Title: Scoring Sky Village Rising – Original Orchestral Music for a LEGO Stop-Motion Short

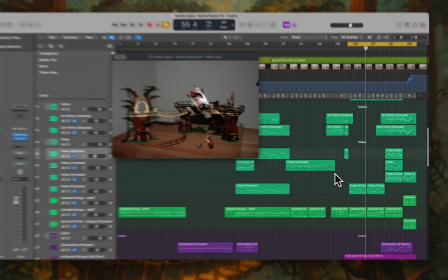(28:08)
And we also have then the choir that comes in towards a bit later in the piece,
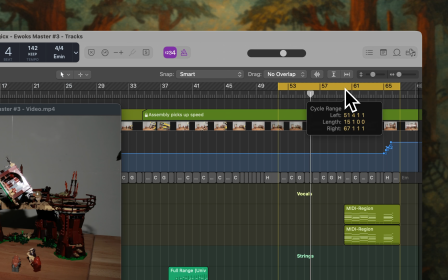(28:17)
and I thought it needed this for a bit of extra drama.
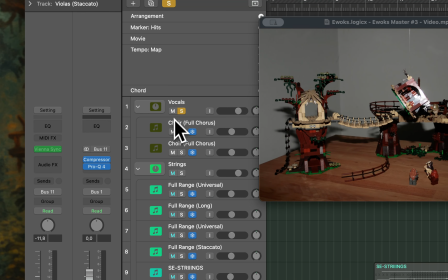(28:22)
I will solo out the vocals here. We are using two different patches here.
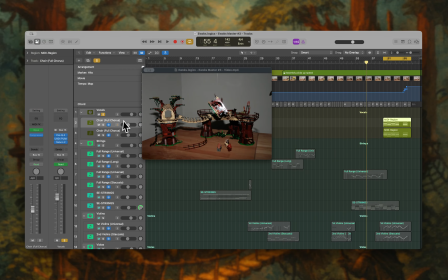(28:26)
One is by East West Sounds, this is from using the Opus player, and the other one is from the Vienna Symphonic Library. I think it's the Angelic Choir. Let's just play the East West first.
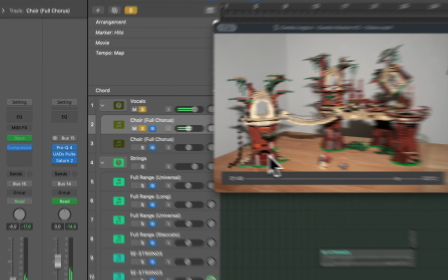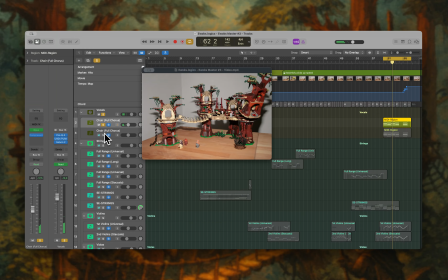(28:44)
Really dramatic ahs, and also have a look at the other one.
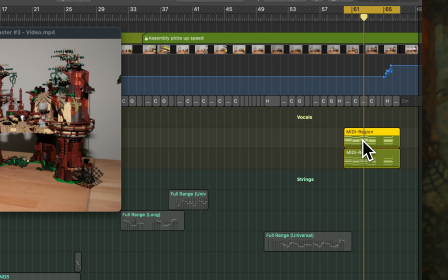(28:54)
Yeah, so we are using two different patches here, and the one from the Opus library from East West Sounds, they're more in the low registry.
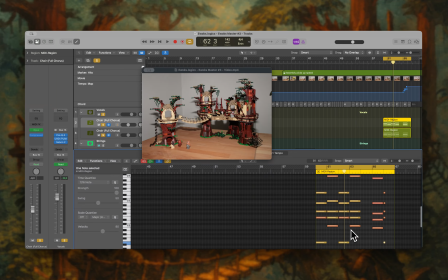(29:03)
If we take a look at the MIDI notation here, and we can see they are going all the way down here. There's some basses going on, and we have tenors, sopranos, alts, and then sopranos. And the other one is focusing more on the higher part. So I wanted to, join them together in a way that they shine in different registries
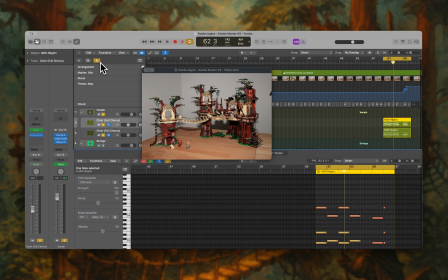(29:21)
and allow me to add more weight and more drama to the piece. Obviously, they're not the main part, so they're not really up front, but just dialed in a way that they're supportive enough and add to the overall excitement as we reach the finishing line of the score.
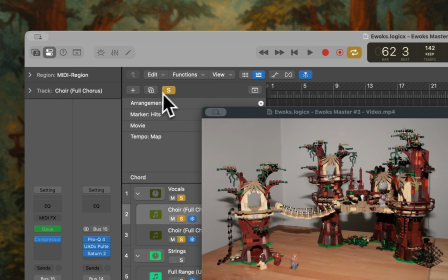(29:37)
Let's just listen to that one over with all the instrumentation in place.
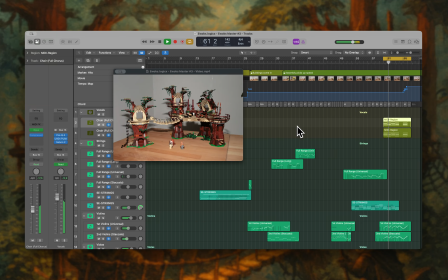You might have been the final hit, or the orchestral hit,
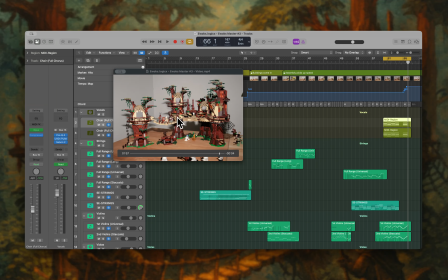(29:58)
lining up with this still shot of everybody on the suspension bridge for the grand finale.
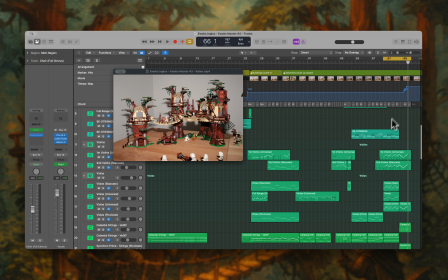(30:04)
You have heard some additional excitement here on the strings. This is actually something that I wanted to have very upfront here. We can see some quite fast runs up and down on the various string sections.
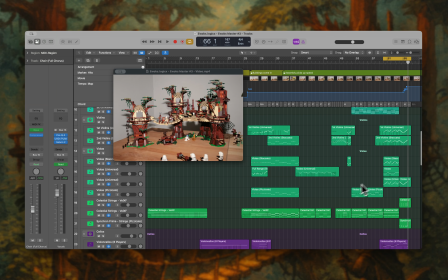(30:18)
So first violins, second violins, also joined by the violas.
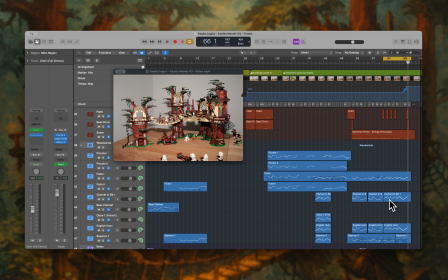(30:22)
They are playing these fast runs, and also these fast runs are played in unison and supported by the woodwinds.
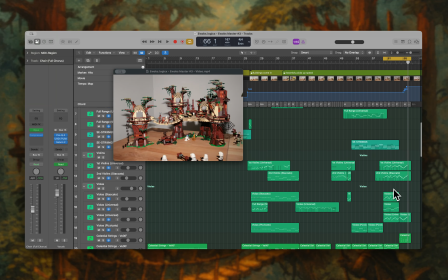(30:30)
And I thought this was quite important for,
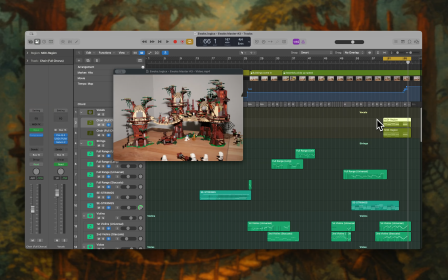(30:33)
on the one hand you have the choir supporting you more in the dramatic kind of way, and the runs, they really drive it forward and they bring it home.
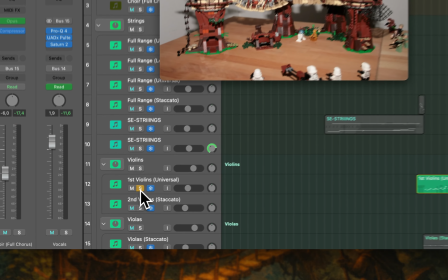(30:43)
If we quickly solo out the violins here, bring it together so we can hear what they're doing.
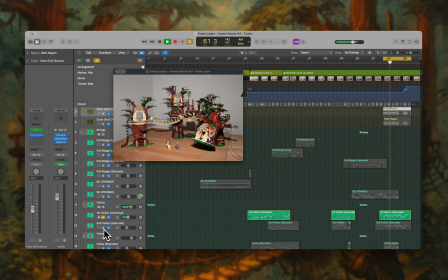(30:51)
Bring in the second ones.
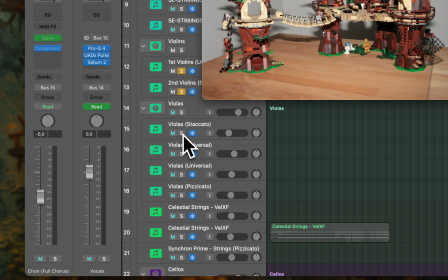(30:55)
Further staccato.
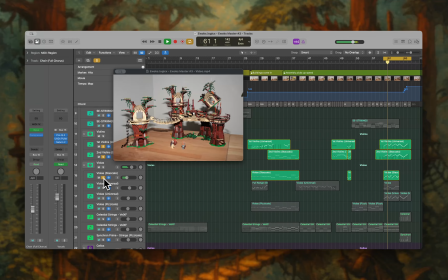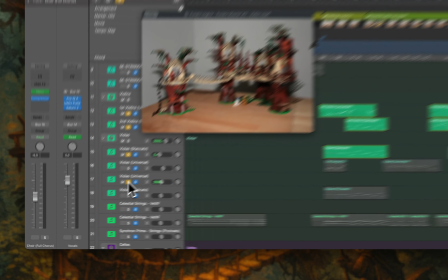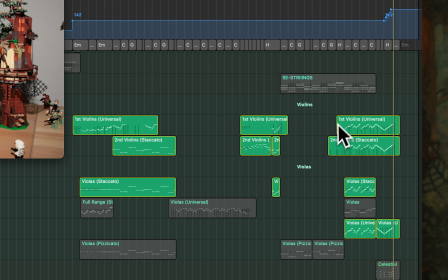(31:09)
They are also treated with a humanization algorithm,
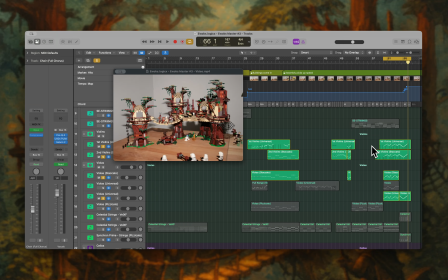(31:13)
just so they are not 100% equally played as you would have it in a live orchestra.
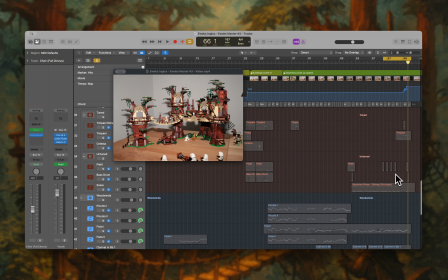(31:19)
We further have some steps, some hits also down here towards the end on the individual brass sections, and also supported by what is being played on the strings here.
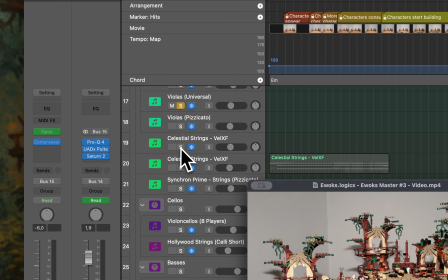(31:33)
For example, if we solo that one out, then we can hear that this is really supported here with regards to what is happening towards the final moments of this piece.
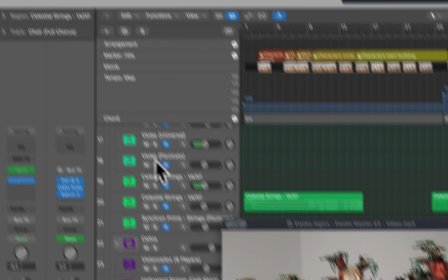(31:44)
Let me just solo that one out.
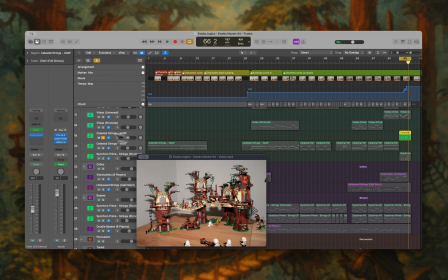(31:49)
Yeah, and this is done on several layers to make it more exciting.
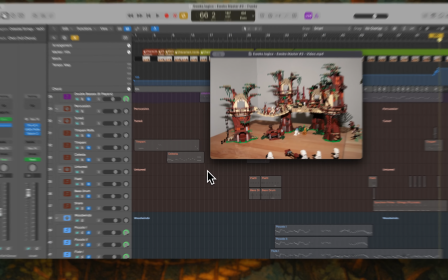(31:57)
Yeah, so how do you start writing something like that? Because it's already rather complex at this point.
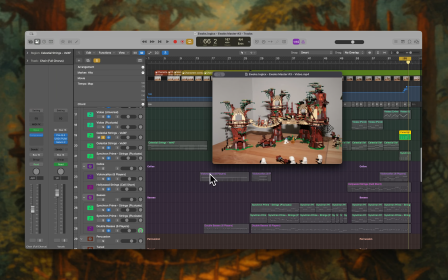(32:04)
Can't really truly answer that. Usually I start on the piano, try to dial in some rhythm, play some motives, and then eventually I end up with a certain key that I'm playing in.